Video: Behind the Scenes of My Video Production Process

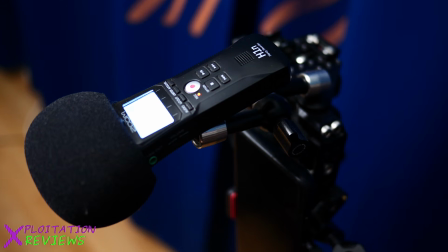So it's nice to have a little backup. And the little backup I use is another audio recorder from Zoom.
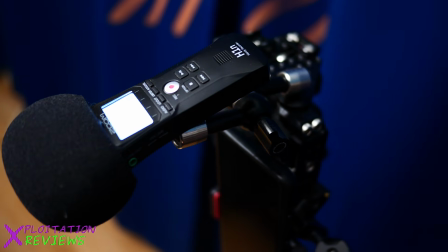This is the Zoom H1N. Actually, this was my main mic for a really long time, and I switched to the H2 because the H2 is front-facing,
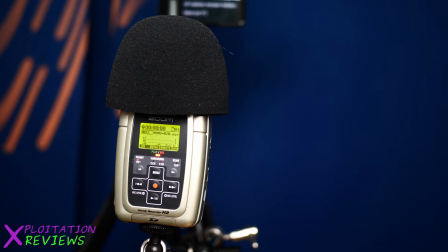so I can see the little red light that tells me that it's still recording and everything is working well, which I like. I like that. It just made it a little bit easier to set up when I could see everything in front of me.
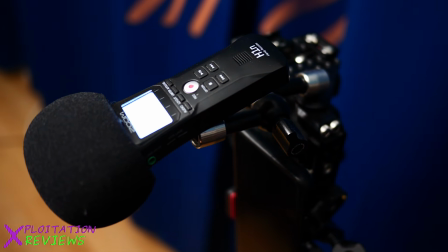But the Zoom H1N is fantastic. Like I said, I use it a lot.
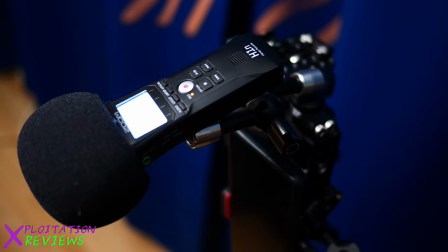It's great. I used to mount it on a boom pole and have it just out of frame. And yeah, lots of my older videos, that was the mic I used.
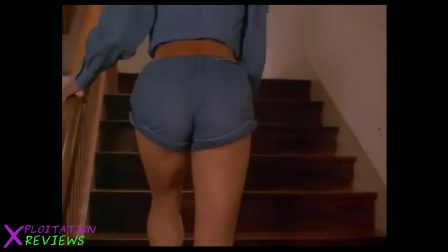So both of these microphones record great audio right in the device, but I also do a little bit of post-processing that I'll talk about right now. Okay, after the recording is done, I throw the files on my computer, and for the audio files,
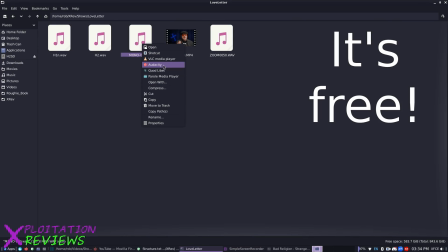I open them in a program called Audacity, just to do a little post-processing.
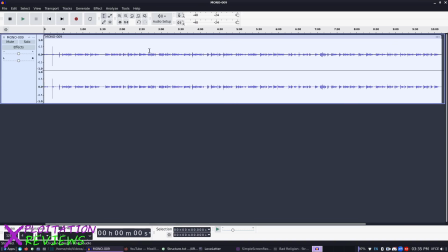So the first thing I do is I want to turn it up a little bit.
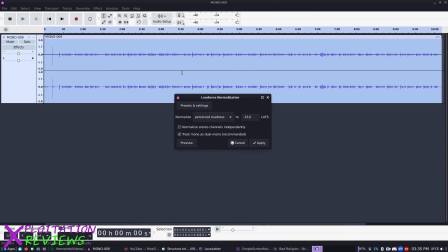So I kind of normalize the loudness of the file,
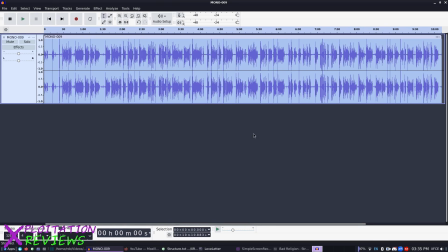and then the next thing to do is to do a compressor.
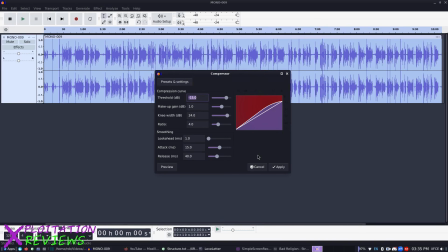So the compressor helps it sound more like that radio voiceover style.
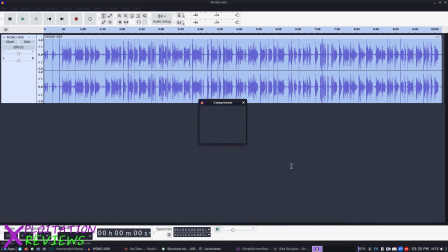The important thing on the compressor for voiceover is this here, the ratio of 4:1. That's pretty standard for voiceover.
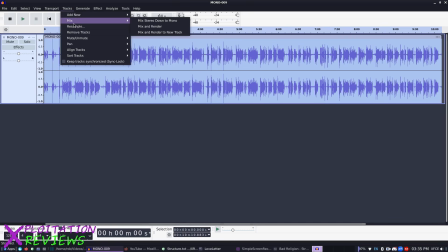And another thing to do, if you haven't done it already with your recorder, is to make it a mono recording.
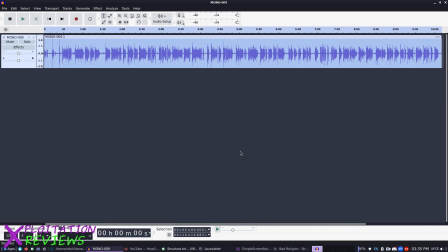So, mono is sort of the standard for voiceover work, so you should definitely do that. And then it's just a matter of exporting the audio. Okay, so we've got pretty good audio now, and the second most important thing that you need for a good video is good lighting. So let's talk about how I do that. As far as lighting goes, I like to start with a blank canvas, which is darkness.
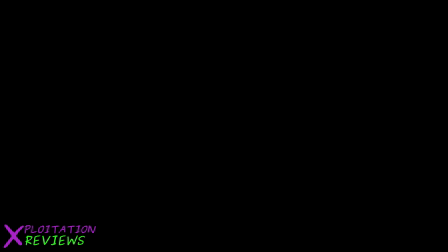So here we are in the dark, and since my audio is okay, it's still watchable. Anyone will watch terrible video with good audio. Nobody will watch any video with bad audio. So first thing to do is take care of me.
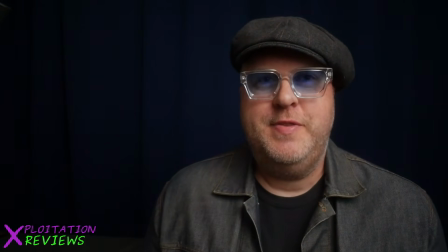Well, here I am. The way I have achieved this is with a key light, which is right up here.
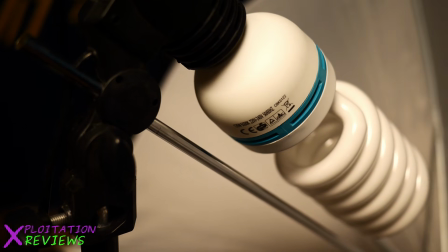This is a pretty cheap, photographer's studio light, not very powerful. I think it's 135 watts. And I've got a white umbrella in front of it. So why a white umbrella? Well, not to get overly complicated, but in general, there's two kinds of light. There's hard light and there's soft light. And hard light is when you have a small light source in relation to the subject, and this creates some pretty unflattering shadows.
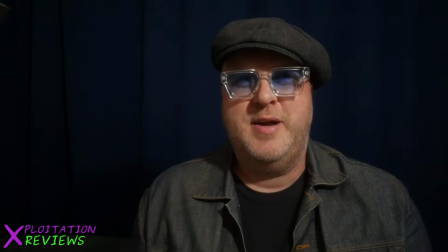I can show you. So this is the light without the umbrella. You could probably tell it doesn't look as good. The shadow's pretty unflattering,
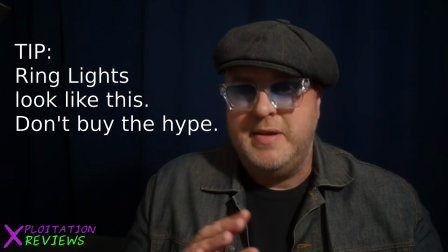and I'm a big ugly guy, so I need all the help I can get, which is why I use the umbrella. I don't have the advantage of being one of these YouTubers that can do reviews with my cleavage hanging out. You're not a pretty girl. So I need a little bit of help in the beauty department, and that comes in the form of an umbrella.
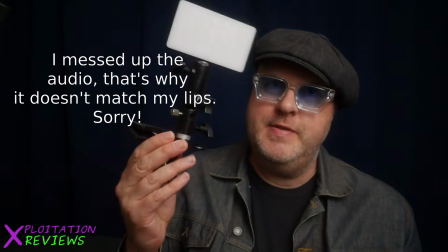Okay, the next light I use is this little thing here. This is just a little tiny RGB light.
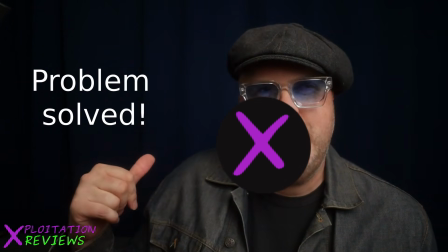The curtains behind me are a little far away, and they're pretty dark.
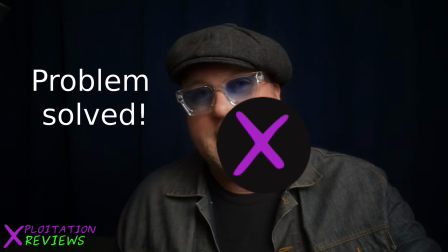You can't really tell what's going on back there. Like I said, the key light I use for me is not very bright, and the background is still pretty dark.
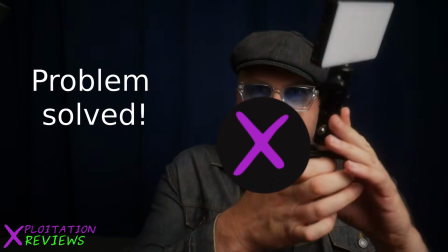So I turn this on, and I clamp it with this little clamp here to my DVD case.
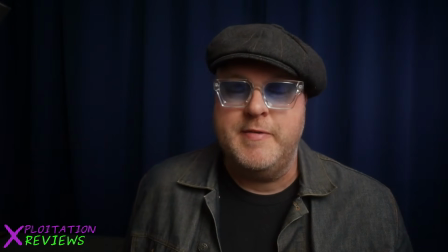So let's do that. Okay, well, now you can see the background a little bit. There are curtains behind me. And the other thing is I have one of these.
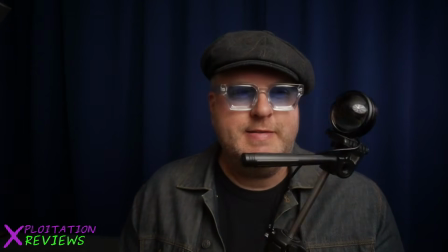This is just a very cheap sunset lamp that makes a little spotlight. And I put it on an old cheap tripod that I had, and that looks like this.
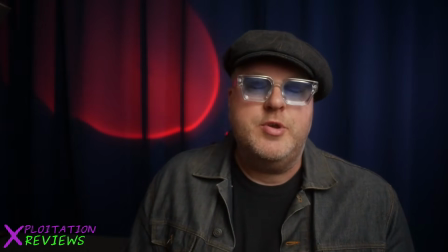So that's what that looks like. You've seen it before in lots of videos, I'm sure. And the reason I wanted that is I wanted something a little bit more interesting back there. And the general idea for the show was, since I do tell jokes occasionally, I thought I would make it look a little bit like a comedy club.
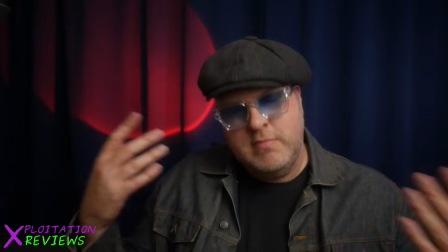So curtains, spotlight, looks a little bit like a comedy club.
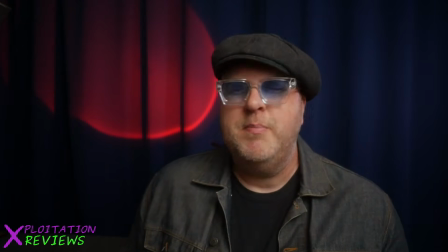That was what I was going for. That was the idea. More recently, I've picked up one of these. This is a Smallrig little flashlight, and it's just a 10-watt light. And this black part came out relatively recently that makes it a little bit brighter than what it was before. And this gives me a little more choice with kind of things I can throw up on the background. So that one looks like this.
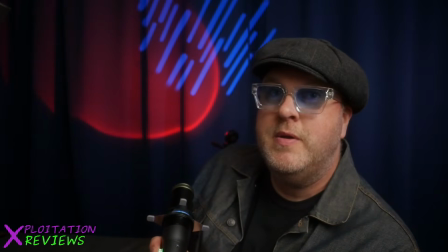Yeah, you've seen these kinds of shapes before. It can change colors too. It comes with a few little gobos you can put in there, and I even made some of my own. I just printed out some little shapes, and this one, for example, I used recently on the nunsploitation film by Jess Franco, a little cross that I projected behind me. That's how I did that. Okay, now we've got the audio, we've got the video, now we need something to say,
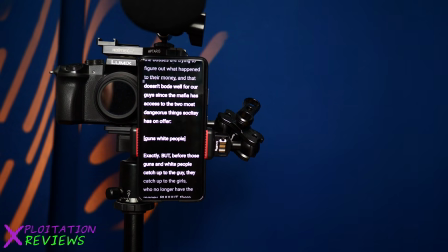and what I do is I read my script on my phone, and I've got a little teleprompter app that runs on my phone,
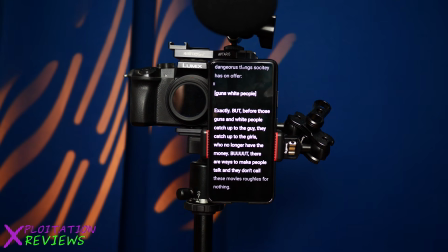and I read it. Well, I perform it. It's not exactly reading, that would be boring. It's more like acting. And a little tip here, notice I've got the phone to the right of the lens,
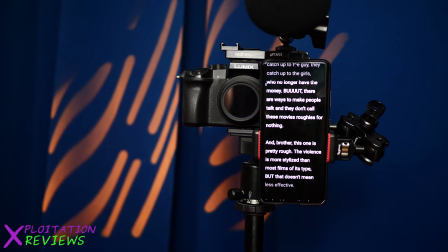and what I do is I position the camera a little bit to the right of me, so when I look to the script, I'm looking across the lens, which creates the illusion that I'm looking at the lens, which I'm not. The glasses help sell this illusion a little bit too. Okay, we've got the audio, we've got the lights, we've got the script that we're reading.
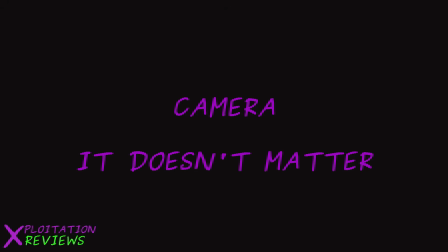The only other thing you need is a camera, and this is the least important part of everything so far.
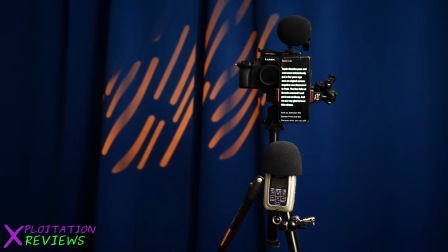Any camera can do this, and it will look just as good as long as you've got some interesting lighting and as long as you sound okay. The particular camera I use is the Lumix G7, but it doesn't matter. Okay, you've got your lights and your camera and your audio and your action, and you record all that stuff. Now it's time to edit it all together.
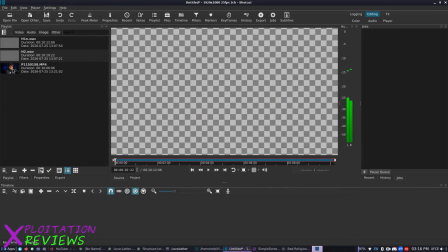Okay, now that the audio has been processed, I dropped my video file and 2 audio files,
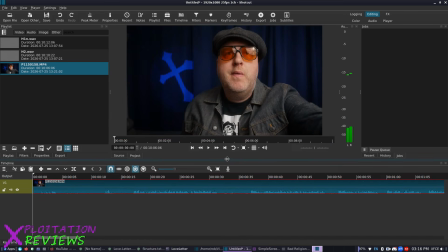the main and the backup, into my video editor. And what we need to do here is add an audio track, and then the H2, that's my main one, and I put that down there.
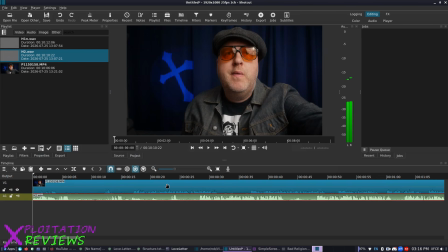And then you have to line them up, which some editing software will do this for you.
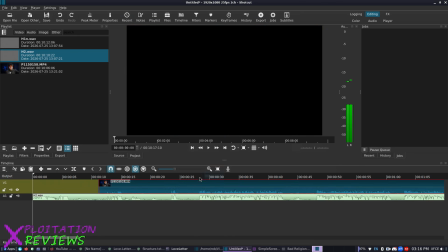If not, you can do it yourself. It's not very hard.
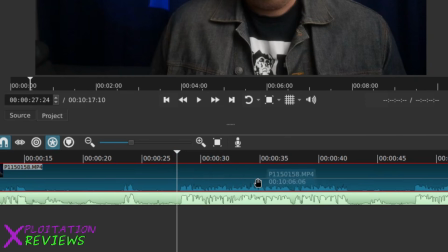You can see the waveforms from the audio produced by my camera and just kind of zoom in. Get it so the top waveform matches the bottom
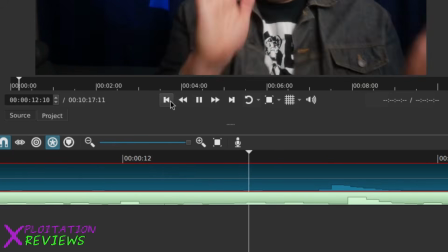waveform, and sometimes I'll do a little clap at the beginning, like right there, and that helps too.
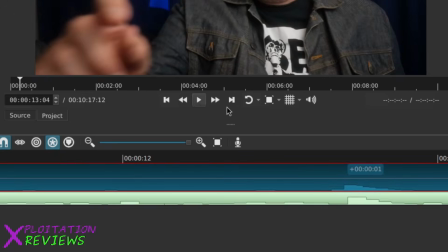So with that clap, just get that to line up, and then that's good for that.
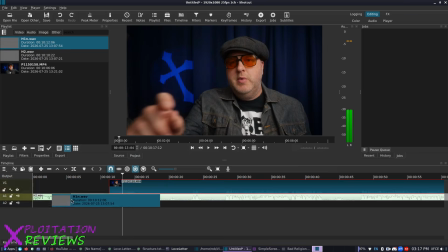Then I'll add the backup track,
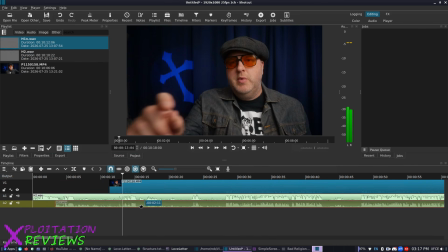and same thing, have to get it to line up, which would be about there, and then that's it. So I'll check it and make sure, but mute that as well, and then time to edit it.
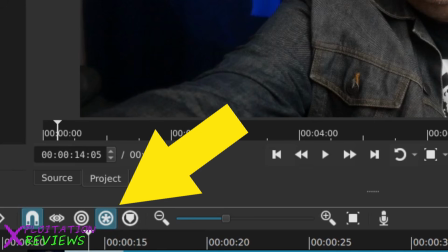So on this program, Shotcut, this little star thing keeps these tracks the same.